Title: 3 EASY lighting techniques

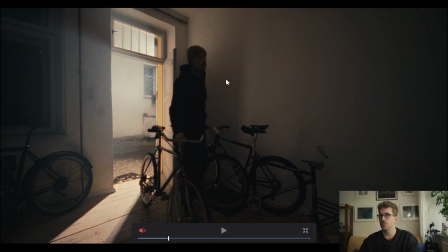So we get a little bit more of a, if you have a look at it, a little bit more of a silhouette-y like a look, you know, yada yada yada. Okay, so what is the main takeaway out of this? It is basically, if you light spaces and not faces, the shoot will go really fast if the scene only really revolves from a camera looking in one direction, and you don't really have to change your setup. So definitely this is something I'm going to be looking for in my future shoots all the time, because it made everything so much easier and made the shoot as smooth as butter, really. Okay, on to the next one. If you've seen my last video, which was a spec car commercial, you know there were lots of wide shots which you basically cannot light on a small budget. But there were a few interior shots that really needed an extra kick and extra polish for these shots, and we're gonna look at them right now.
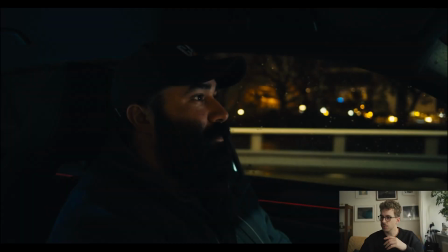So basically, for this shot of Mark in the interior, there's really doesn't seem to be much going on other than this eye light over here, which you don't know where it's really coming from. It seems to be coming from this direction, and there's only like a small aperture MC over here,
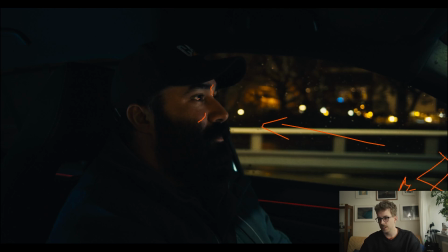giving him this eye light and all this light here and here and here, a little bit here,
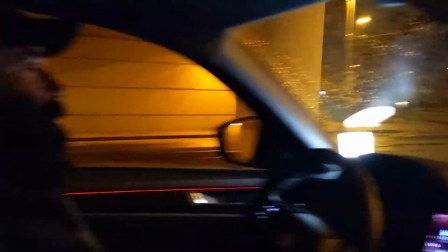and it really brought him to more of a same level as the lights outside,
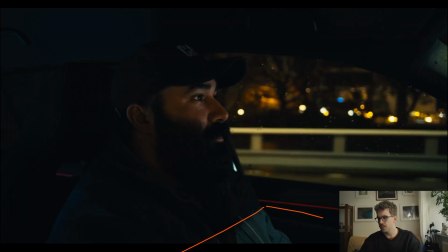which really helped him to stand out against the dark background. Also, you can see like the street lamps are lighting him over here. And for the back of the car, I actually laid a
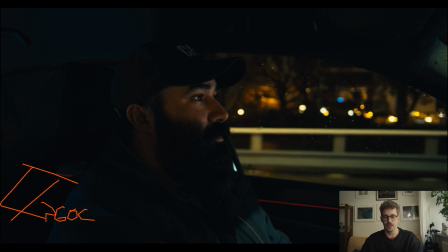P60C, a little aperture or Amaran light panel with a teal color, which lit the roof up here, which I had to take down in the grade later on. But it really helped to separate his cap from the rest of the car.
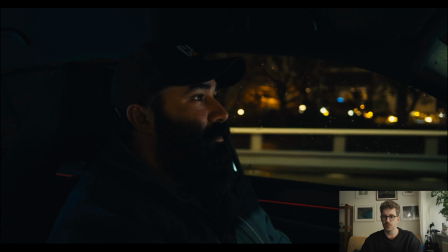I had no suction cups. Next time I would really prefer to put the panel right here, just out of frame, and maybe kick it over here and give him a little bit of edge. It would probably have to be coming from a really high angle, and I had really no way to rig it.
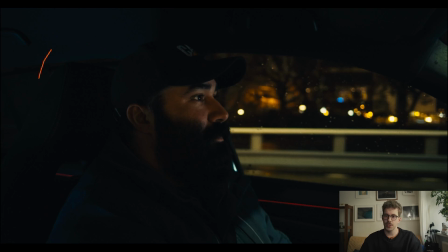So the next best thing was to really just point the panel up at the ceiling and see if I can get any separation from his really dark cap against the very poorly lit
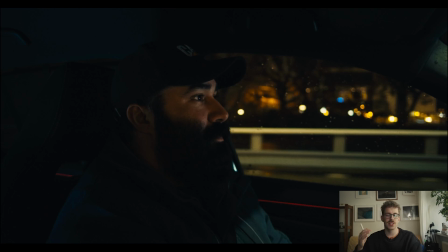ceiling of the whole thing. I took this tip, or I've seen a show on Netflix about journalists in their own right in LA that basically drive around looking for car crashes, in a nutshell, or fires and stuff like that.
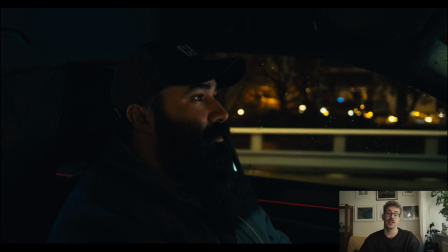Those are cameramen, and they are lit from the inside with what I think is the aperture MC. Each of them is given a different color to light up their faces, to distinguish them and distinguish their characters.
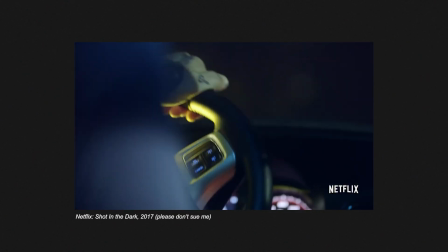And I think it's lit the same way.
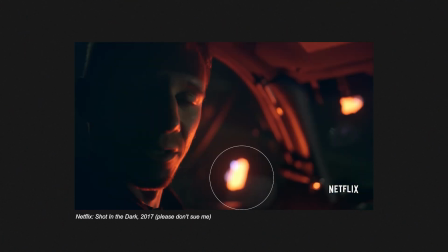I don't think it obstructs the driving too much on a low level, but it really helps bring out the dark interior,
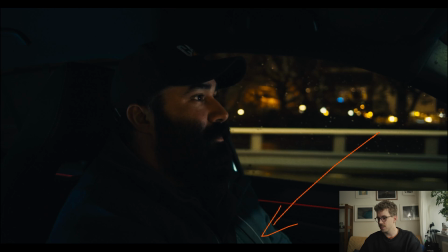because really what you're getting naturally is this light in the lap and maybe like a silhouette from this side at this time of the day. So that's really not enough, and you really gotta help it.
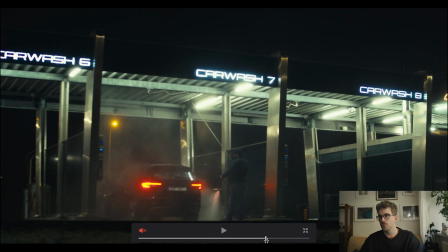But then later in the night, in this car wash, we have another shot like that, exactly, with Mark sitting over here,
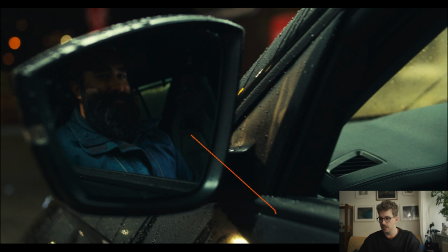and basically on this side, there's an Astera tube shining at him this way. So you can see this part of his face is kind of lit a little more. We're kind of giving him a little shape, and it really, again, helps him stand out against the background. Though this time you see I did not have the idea yet to light the ceiling up,
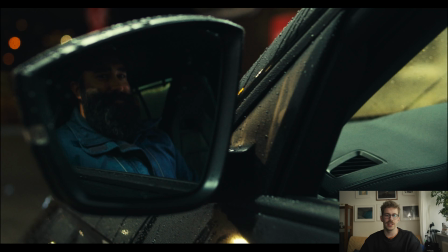which I kind of regret, but later on in the shoot I realized I could do that, so that was pretty cool.